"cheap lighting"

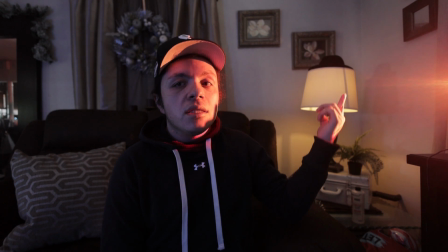See how so it makes it look like this light is lighting up myself, except for you can kind of sort of see small little light where it's coming from.
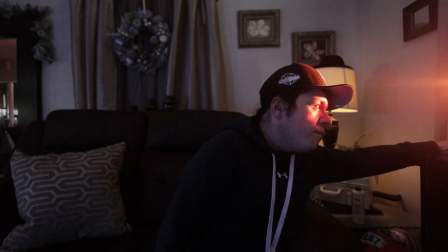It's because I don't have, like, I can't put this thing far enough. And basically what it's doing is trying to create a hair light or something like that.
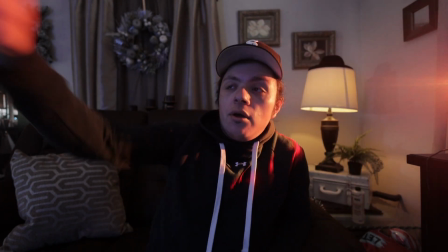So there's that. And I also have another light on that side, and I have a lamp that is in a distance,
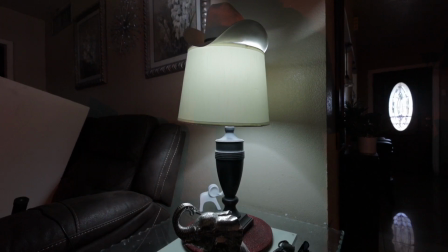which a lot of people they do is that they get a lamp and they put a dome on it and it softens that up.
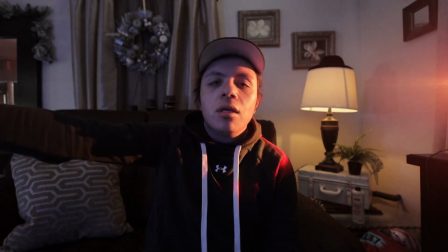To me, I just have the lampshade and that's really working for me.
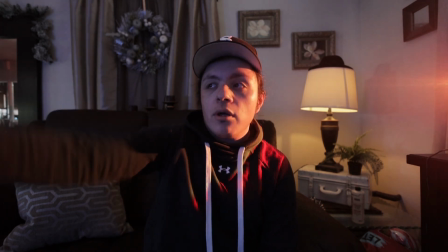Also the other thing I also have, I have a foam board over there which is like bouncing this blue light that I have.
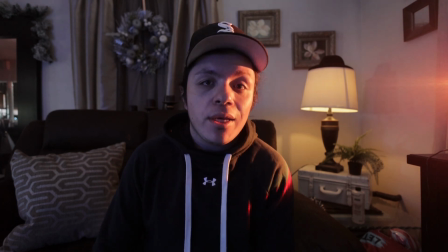So it's like I have lights, but all of these lights are just like really cheap lights. So this is the RGB blue light that I showed you guys.
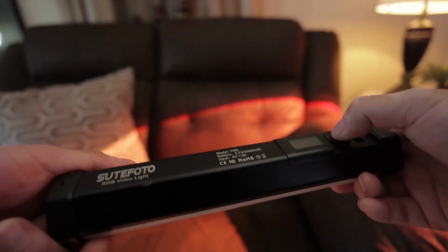This is an RGB light. That's pretty cool. Cost me like around $40.
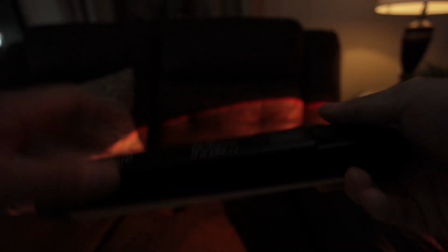It's great. You can get much more cheaper ones that are much more smaller that also do the trick.
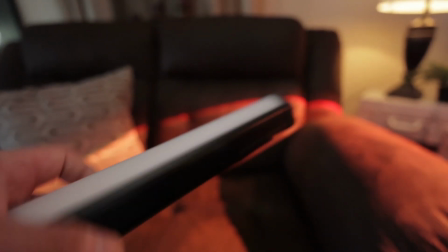That's not as bright, but like they work, right? And this one I've used it so many times, so buying this was really worth it.
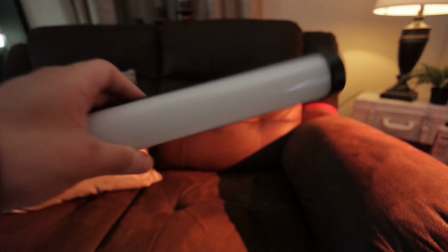So yeah.
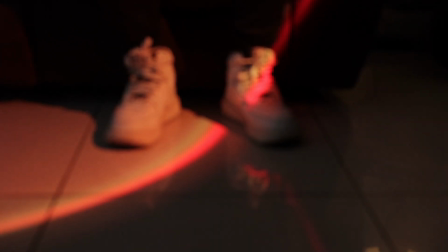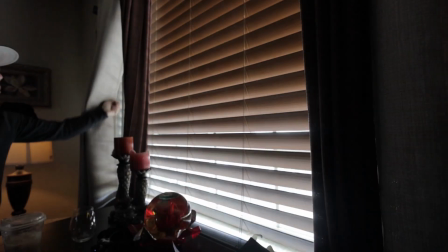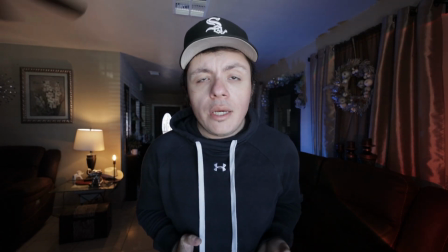Also, filming next to a window, right? The window lighting, it's really great.
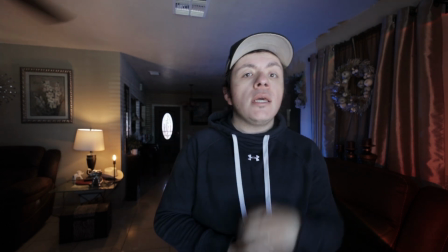It's free and amazing. Now here's the thing. This light is gonna be extremely harsh.
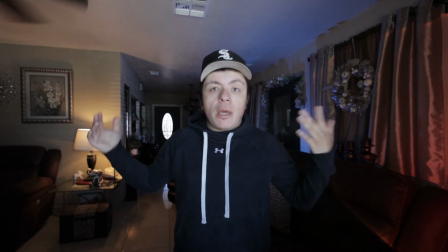So if you're gonna have background form of lighting to make the back look more interesting, make sure that it's a little bit more brighter.
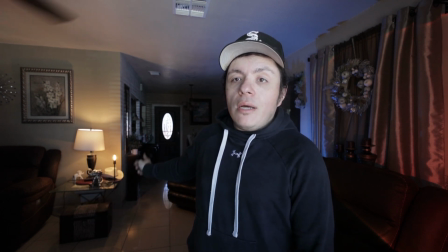Right here I had to put another light source because it's really bright.
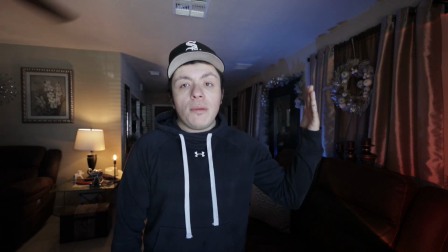And this blue, basically what I was trying to do is try and make this blue light up a little bit more of the shadow side.
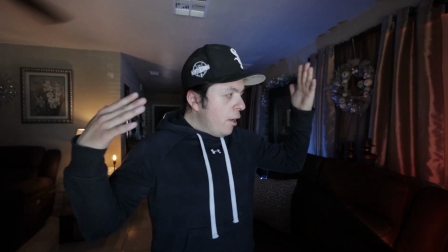Basically the opposite of the first one, right?
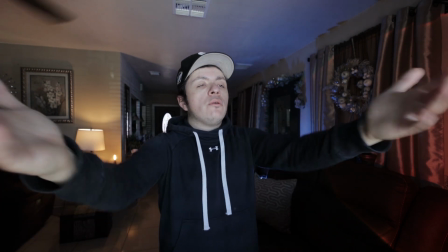Everything needs to be more brighter because the window light from the sun is really bright.
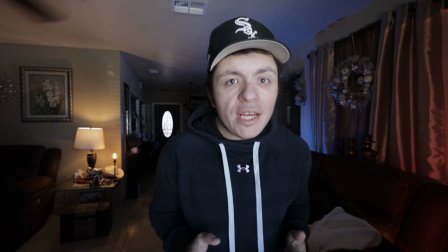Now here's the thing, sometimes the window light is extremely bright and you want it to have like a nice soft type of look to it. So the thing that you can do is, one, you can buy yourself a foam board like this, a cheap foam board. You can put it next to your window and it's gonna soften that light up. But it needs to be a really cheap one because the ones that are a little bit more expensive, they tend to be more solid and they tend to like, reflect the light instead of like, kind of like doing a translucent thing. You can also buy yourself a canvas like this. Canvas can be more thicker, more better. I like to use this to pull light, so then it kind of looks like it's like a window or something like that. But yeah, you can use this, right? You can also use a white fabric. So there's that, and you can also use one of these. Now this right here is actually a reflector. You guys notice that? But online they do have some. There are translucent, right? Now they do make different sizes of this. This like if you actually want to buy something a little bit more expensive. The white fabric can literally go to any thrift store, buy it, put on your window. This is what I like to use when it's like a larger type of, like if the window's really large or like wherever I'm in.
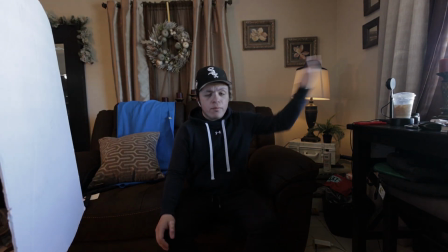So there's that. Also, if you don't want to film in front of your window because you probably have like a setup that you don't like or whatever, you can always,
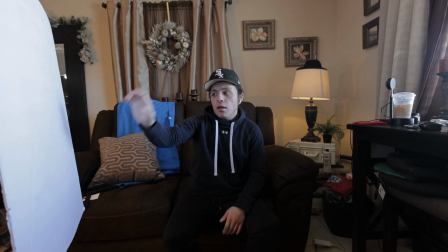get a foam board like this or a paper that's wide, that's big. You could prop it against something and you can use this to reflect the light, so then you can have this form of light.
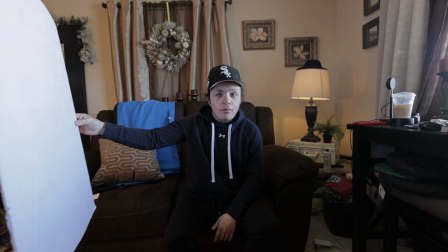So yeah, and this cost me like around $1. So yeah. Now let's talk about shadows.
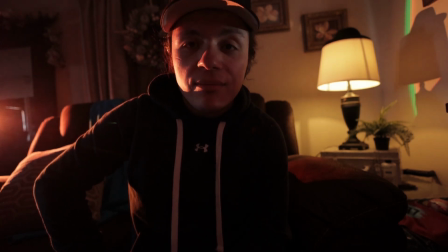Now, if you want to get a person to look more cinematic, have a more dynamic type of look,
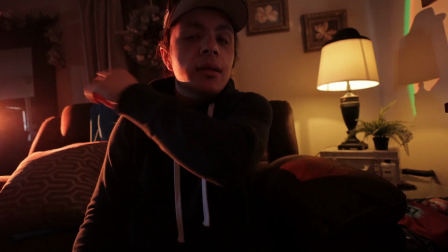get one form of light, put it in the background where it can kind of sort of have this hairlight thing,
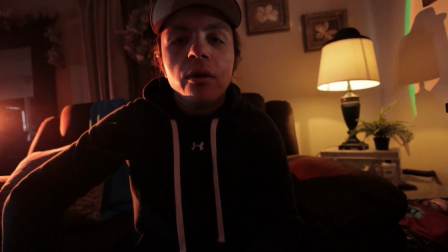get the camera and put it where the dark shadow of their face are. That's going to make it look really great. Because if you put them where in the front area
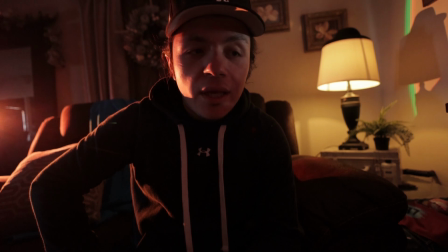where the light is gonna look very like stock footage, very like cookie cutter. It's just not gonna add it's not gonna look that dynamic.
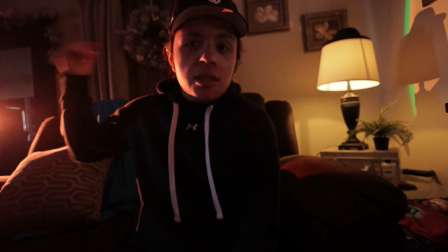So that is one thing. You guys see, you have a light on this side and it's hitting me this side, which you can still see, but the majority of my face is kind of dark.
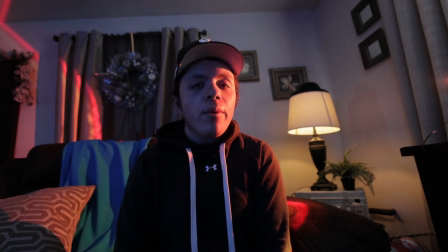Okay, so now we're gonna talk about is color. Now the way that light hits color, you can hit it very differently.
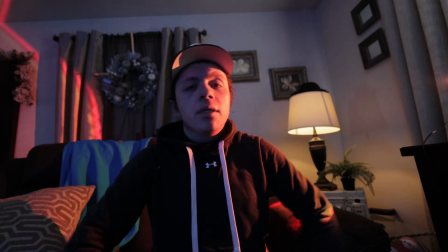So there's that. But then also, I would like to tell you guys this. I want you to understand the color wheel.
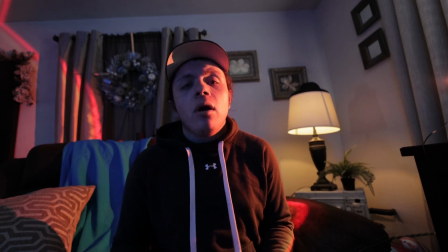One of the things you want to do is every single time you're going to pick a color, you want to pick a color that's opposite from the color wheel.
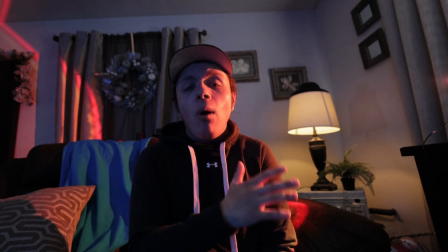So if you guys have yellow / orange, the opposite of that is probably going to be blue.
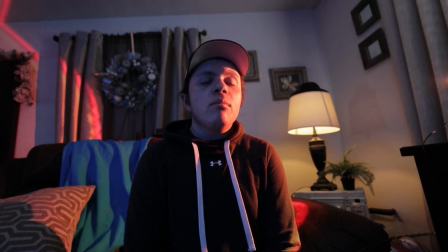So you've probably seen this in a lot of videos on YouTube. Also, you probably have seen it in a lot of films.
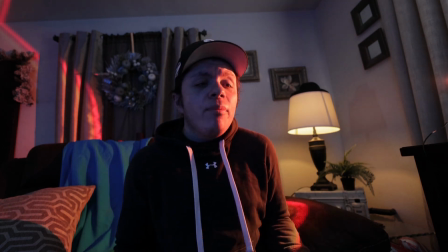Now, a lot of these things, they don't blatantly have it like obvious in your face, but some of them they do.
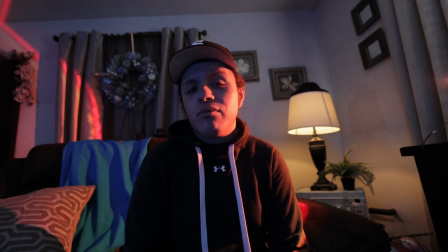And the ones that don't really have it obvious because they have different shades of blue, different shades of yellow or orange, right?
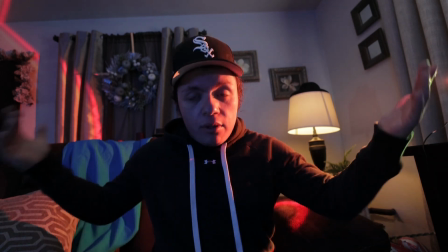So it's that. It doesn't really have to be obvious. If you guys notice, my setup right now is that this one is yellow.
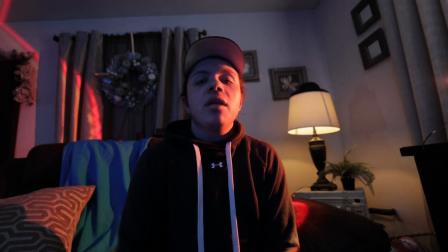I have an orange type of light, but then I also have this.
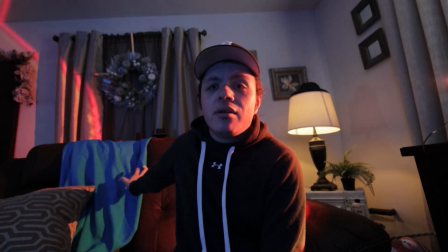This is just what's it called, blue fabric. I just put in here so it can look like it's like something blue.
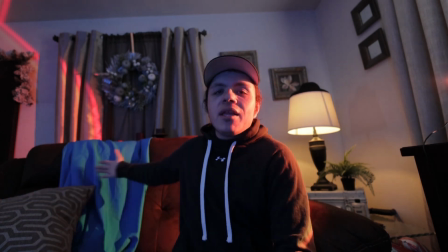I'm on a couch. Get a blanket or a fabric that's blue, and there you go, you have blue.
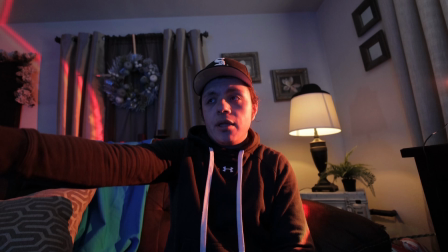And also have this light that is hitting the foam board over there in the far distance,
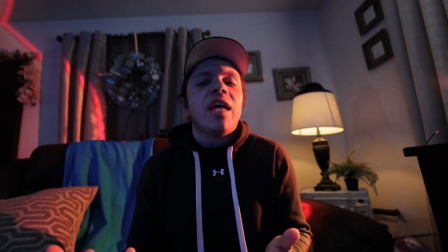because what I want to do is that I do want the shadows to be like brighten it up,
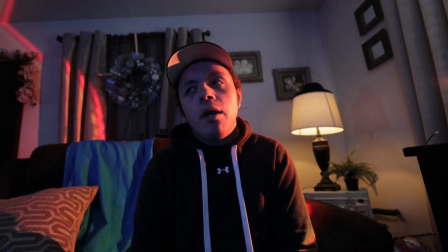but I don't want them to be white, so I put a little bit of blue, so the shadows are going to be, you can still see that it's dark, but it's going to be slightly blue.
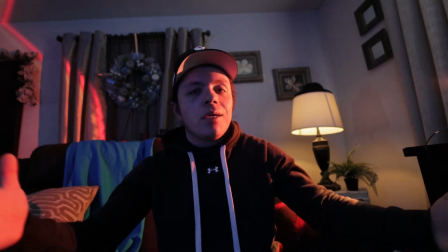So it has that whole contrast thing. That's what I like to do when it comes to shadows.
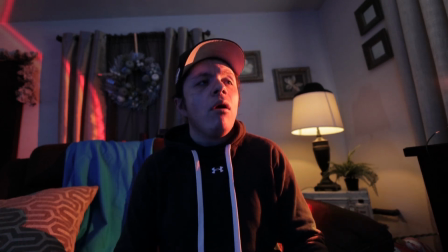I don't like it to be so dark. I want to have like a small pinch of blue on it.
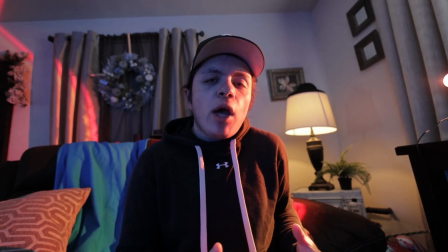You know, things that will have a blue hue,
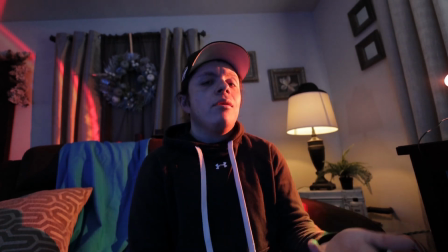blue color, probably be like I said earlier, like in the dark shadows, right?
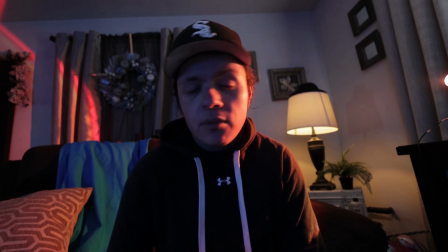Instead of being so dark, you can have a pinch of blue. Anything that's gonna be dark, I like to put a little pinch of blue.
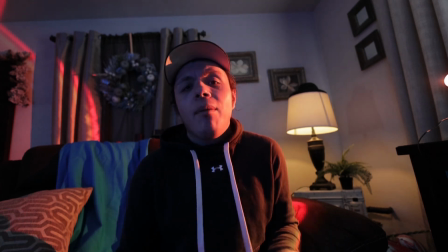So there's that. Things that also have is probably like opposite, like a window, like a window, right?
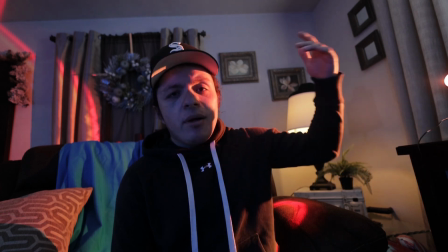Or anything like that. You can just put, a white blanket or whatever it is, just soften up that light,
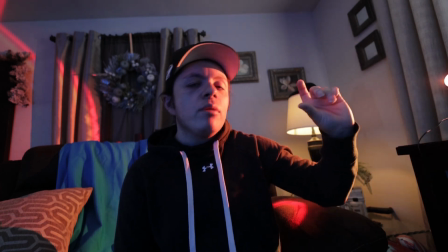and you can put a hint or a little bit more of that blue, right?
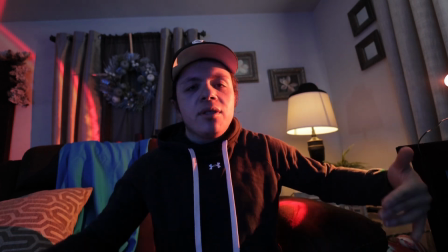Because of the whole hue saturation, not the hue saturation, but like the whole like Kelvin thing.
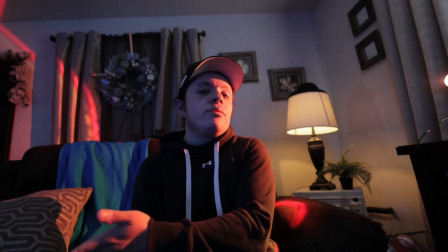It goes from orange all the way to blue, stuff like that. So there's those things.
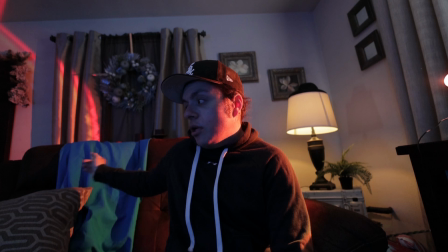Also having items, like to me, I have this. This thing is blue. You can have a blue pillow, right?
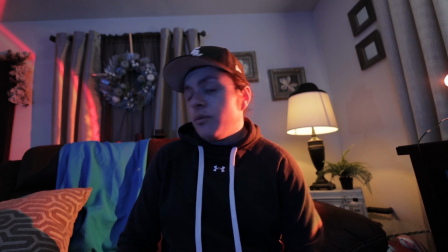It's good to have a blue pillow. Also, what you can do is you have a drink that is blue.
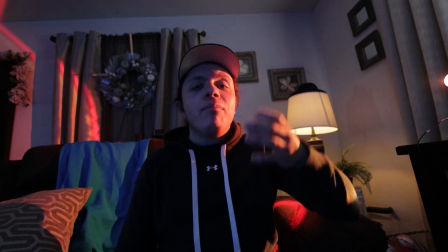I don't know what drink is blue, but the majority of the thing would probably be a cup. A cup that is like has like a gradient that's blue, because I have some cups that are like that.
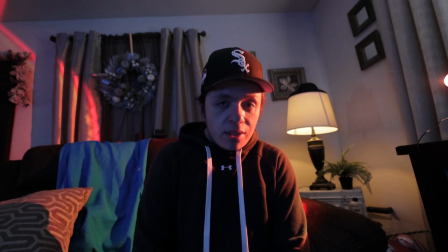And those are things that can also help too to make it look more interesting. You can get yourself a big foam board and just paint it blue.
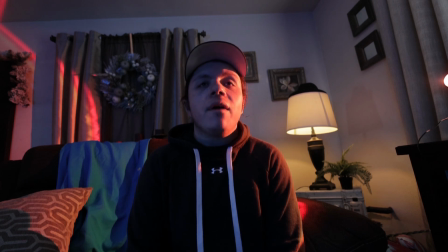You can use that for different things.
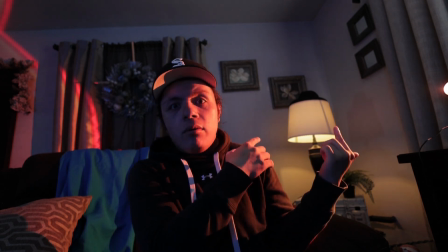Things that obviously that are orange slash, yellow is probably gonna be a lamp like this, any form of lamp.
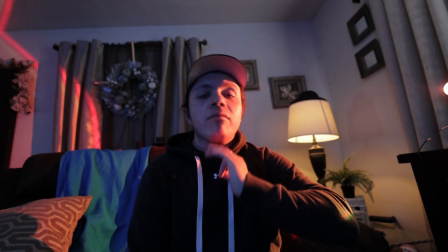Sunset is probably gonna be another good one, but that one you gotta chase it regardless what it is.